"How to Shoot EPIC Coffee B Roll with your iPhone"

I have already planned the video in depth and I want to end the first shot with a pan to the left so that I can start off the next shot also with a pan to the left so that we have one of these smooth seamless transitions and like I said the planning process is very very important and in case you would like to see my entire process and how I'm doing this we have a full video inside of our full core smartphone filmmaking pro where I'm breaking this down in depth for this specific video. But now I would say let's do it a few more times until we get the shot how we want it.
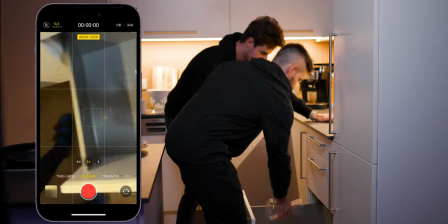(4:41)
Three, two, one. I think that was pretty good.
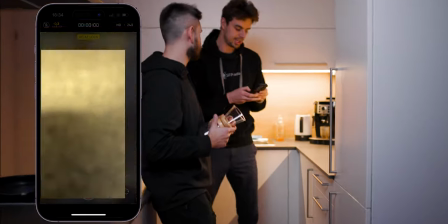(4:47)
Let's check that.
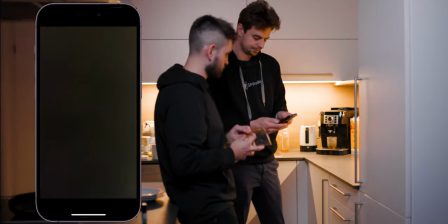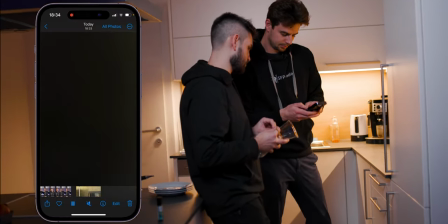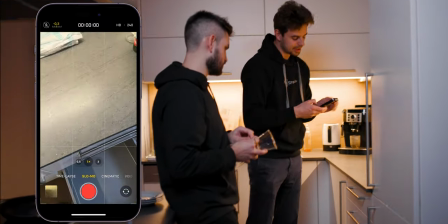(4:59)
Yeah, I think that was already pretty good, but let's do it just one more time.
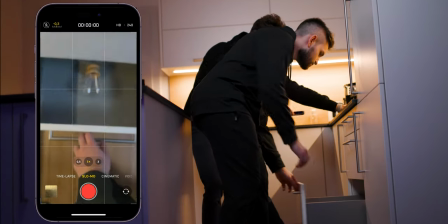(5:06)
So let's do three, two, one. Yeah, I think we have it.
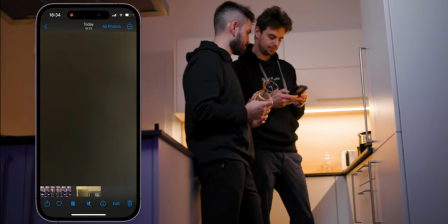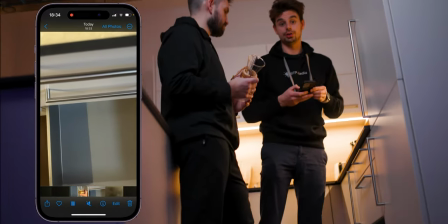(5:20)
we got the first shot.
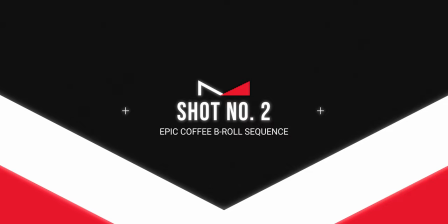(5:21)
All right so we will now shoot the second shot and the goal is to make a seamless transition from the first shot and as you remember
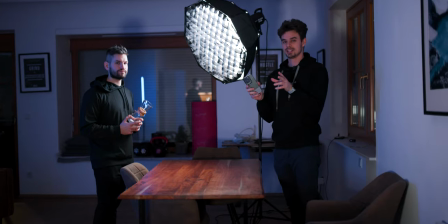(5:29)
we ended the first shot with a pen to the left and we will do the same thing now where we start off the shot also with a
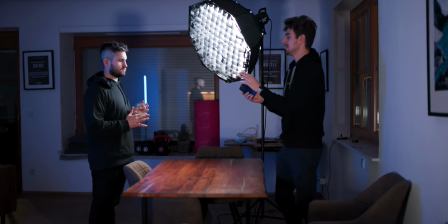(5:37)
pen from the left and then the goal is that Alex is throwing the camex from
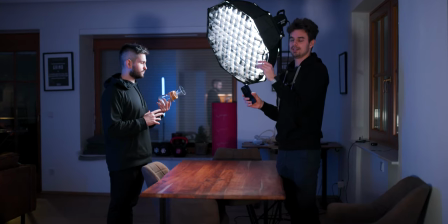(5:42)
one side to the other one and I want to have the Kamek sort of in the center of the frame.
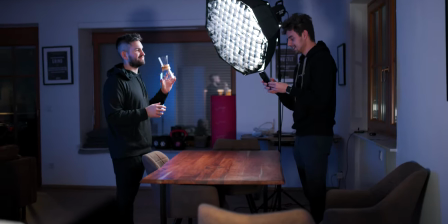(5:47)
This will be a tricky one so we might have to do that a few times and before I press the record button what I always like to do
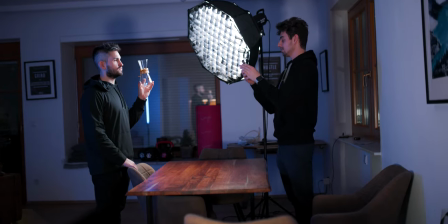(5:55)
I have mentioned that before and I'll probably mention that again is I always like to lock my focus and my exposure especially for these b-roll
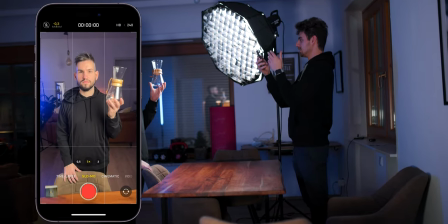(6:04)
sequences. So as you can see this is what it looks like without me changing the
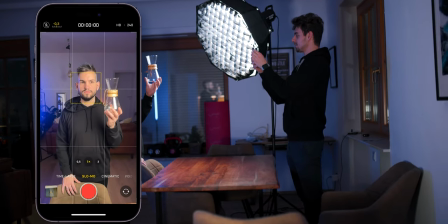(6:09)
focus and the exposure so I just long press on the screen and
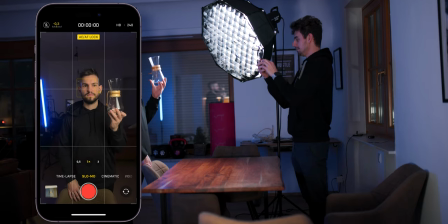(6:14)
I bring down the overall exposure and now we have a much more epic looking image and yeah that just looks way better right now and just
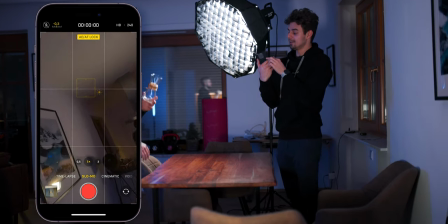(6:23)
one more thing that I have not mentioned yet is I am also using a cloud diffusion filter
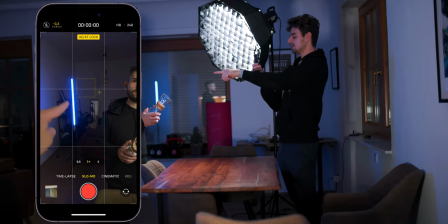(6:28)
and with this filter we get this glowing effect here on this tube light
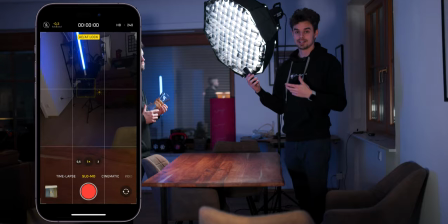(6:33)
and this is not necessary you do not have to have this but I like to use these kinds of filters for some
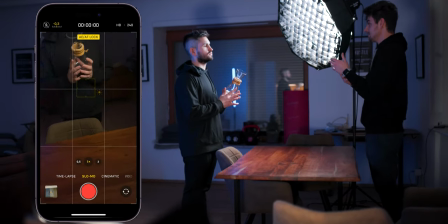(6:40)
more cinematic looking images but now I would say let's get started so the goal is that we start of the movement right here I'll pan
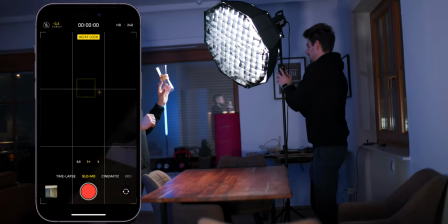(6:48)
from the left to the right and we need to count down again and then we will sort of try to keep the same motion and at the end
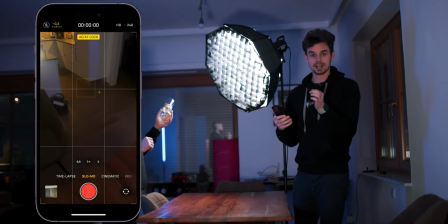(6:57)
I will do a whip pan to the left one more time. So I would say let's try it out.
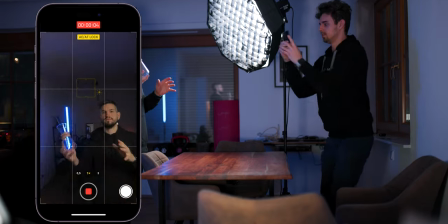(7:04)
So let's do three, two, one. Okay let's do that one more time.
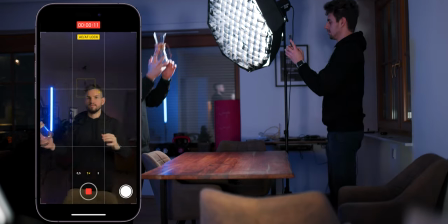(7:11)
Three, two, one. Okay so we will do that a couple of times.
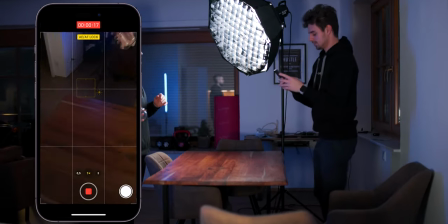(7:18)
Three, two, one. That was pretty good I think. Let's check that.
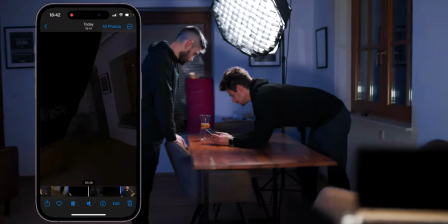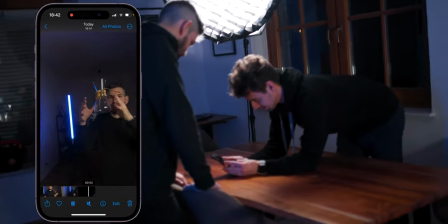(7:31)
and that's what's really cool with shooting 240 frames per second you get a really slow motion effect yeah
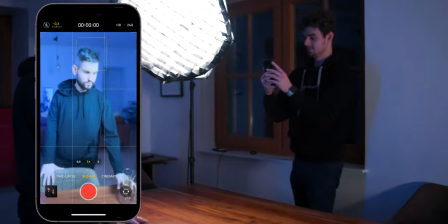(7:42)
almost perfect but let's do it a few more times so it took us i don't know around about 15 takes to get to this result and it's still not perfect but that's just how it is with these kinds of videos and like we've done with the first shot we also want to keep the same smooth seamless transition like we had with the first transition or with the transition from the first shot to the second one.